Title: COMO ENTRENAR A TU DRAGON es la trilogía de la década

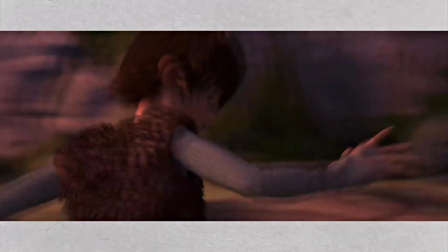(24:09)
todo ese dinamismo en las escenas y te hacen sentir toda esa emoción la primera entrega
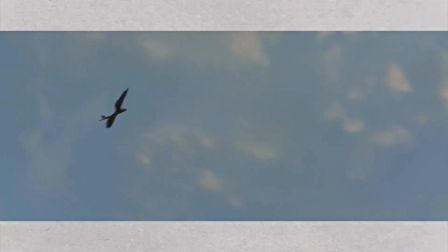(24:15)
tiene unos movimientos tan bien hechos que estos no se
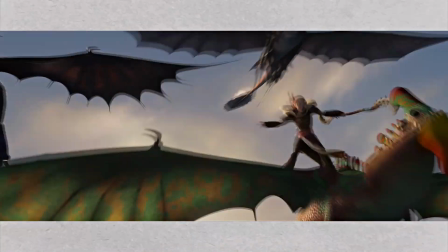(24:21)
vuelven a repetir de forma tan frecuente en las otras entregas o sea si
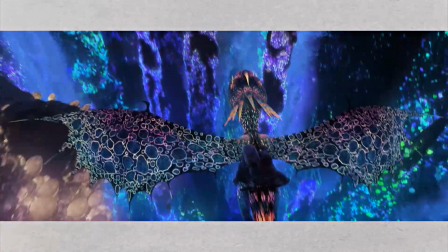(24:27)
hay momentos precisos pero son momentos muy bien hechos esto es el pretexto para poder
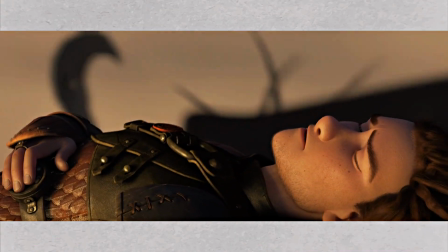(24:33)
decir que una de mis escenas favoritas de vuelo es justamente cuando hipo se encuentra
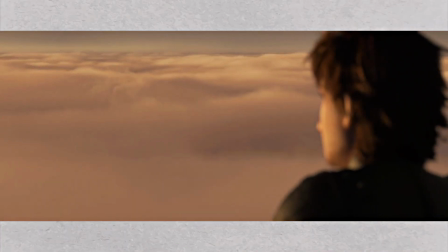(24:39)
con valka por primera vez todo es cálido es misterioso cuando
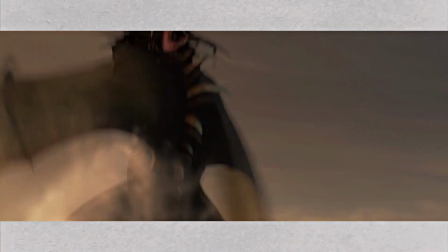(24:45)
se alza entre las nubes y el encuadre va girando alrededor de hipo en
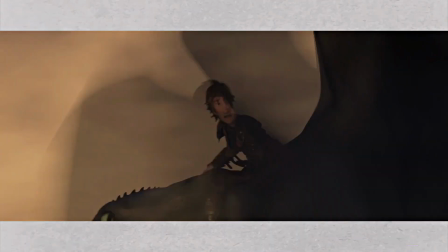(24:50)
esta secuencia hipo se queda centrado en un solo punto pero el encuadre sigue abarca
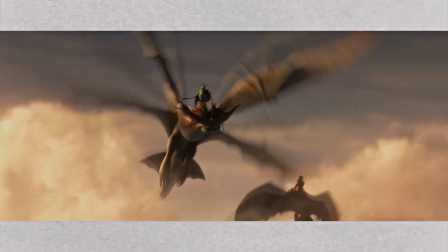(24:56)
en su diagón me encanta esta escena hubo muchas situaciones en la primera entrega que realmente hippo pudo haber muerto y eso me hace pensar que esas posibilidades lo hacen mucho más real y conté 10 nada más en
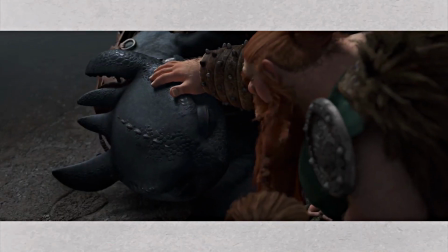(25:19)
la primera entrega se me hace imposible que nadie pueda sentir simpatía por Hippo o Chimuelo,
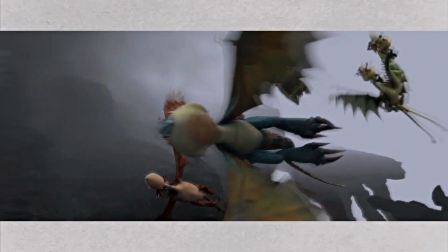(25:28)
pero pienso que todos los personajes son entreñables,
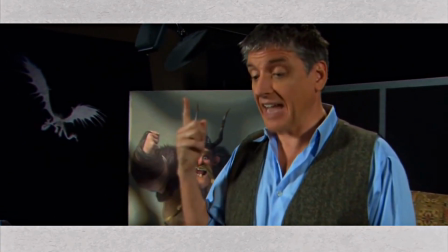(25:31)
todos están bien definidos y resaltan por su propia personalidad y por su desarrollo en la trilogía.
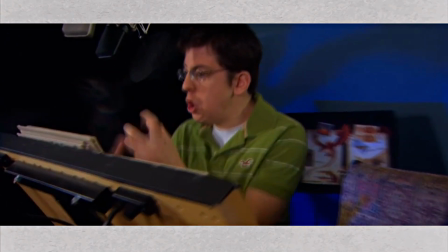(25:38)
No creo estar más de acuerdo con el reparto que se escogió para los personajes,
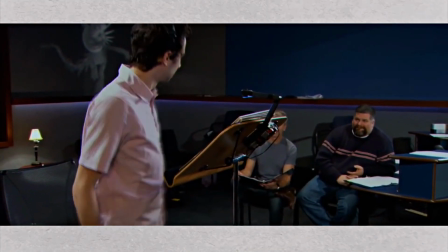(25:43)
particularmente hablando de Jeva Rochelle que le guardo un enorme cariño mucho antes de este trabajo.
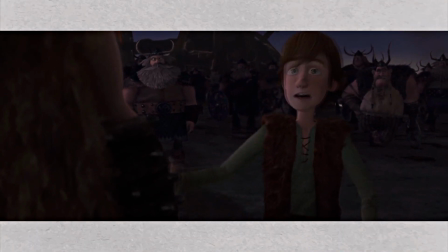(25:50)
Su voz es torpemente tierna y también quiero hablar de Gerard Butler que su voz es fuerte, imponente,
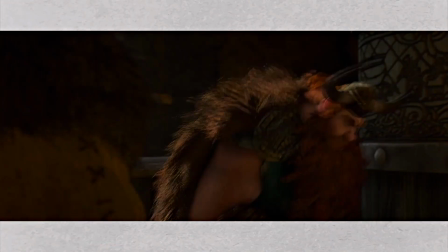(25:58)
pero a la vez tiene el toque suave de un padre. Son trabajos destacables que al escuchar sus voces se van a remitir a la película. Banda sonora, diría que es uno de los elementos de la puesta en escena que menos nos damos cuenta que está allí. Puede ser fácilmente olvidada, pero cuando el compositor logra conectar lo que vemos con lo que escuchamos a través de la partitura,
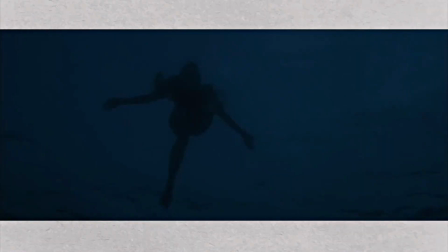(26:26)
termina definiendo las películas por su banda sonora. Todos podemos recordar la tenebrosa canción de Tiburón,
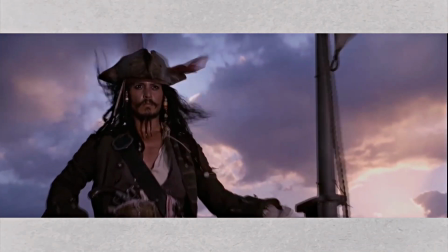(26:34)
la épica entrega de Gia Zeparie de Piratas del Caribe, o Travenger compuesta por Alan Silvestri. Pueden hacer que el tema de la película se convierta en algo icónico, en un himno, en otro protagonista. Y ya no nos podemos imaginar una película sin esos temas. John Powell hizo esto con este filme.
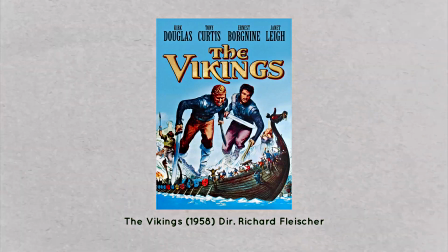(26:56)
Él habló en una entrevista de The Wrap que cuando era pequeño había visto The Vikings y que siempre le gustó esa partitura. Te transmite esa grandeza y el viaje épico. Te hace sentir que esto es una película de vikingos después de todo.
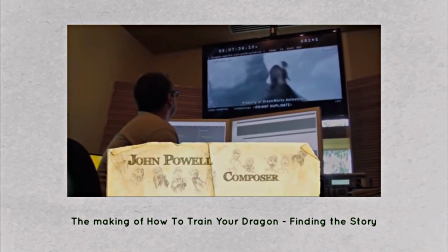(27:14)
Sanders y The Blois siempre fueron muy específicos en lo que querían para el soundtrack, que fuese grande, profunda y llena de emoción, que tuviera una sensación del antiguo musical nórdico y John Powell tuvo influencia escocesa a la hora de componer,
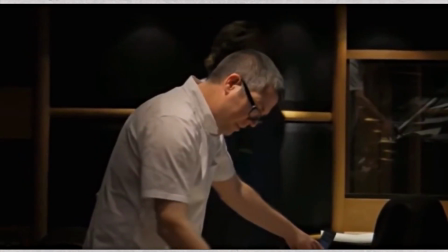(27:32)
por eso usó instrumentos como el violín tradicional, la gaita, la flauta irlandesa solo por nombrar algunos,
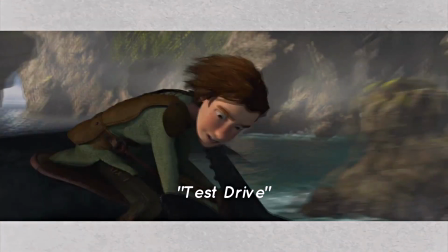(27:40)
canciones como Thistle Ver, For Ferdinand Fringeck y Death Drive me hacen entrar en ambiente y me envuelven completamente.
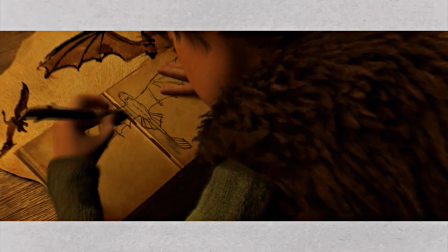(27:48)
Hay escenas donde los diálogos son casi inexistentes o nulos y la
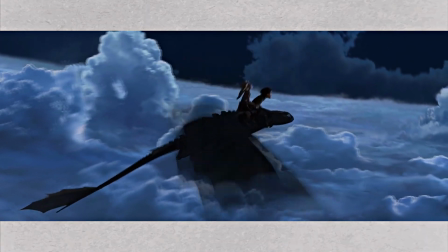(27:53)
música es la que expresa todo lo que las palabras no pueden explicar, como lo son See Just Tomorrow, Romantic Flight o War Hiccup. Para mí este es el mejor trabajo que ha hecho John Powell en su carrera.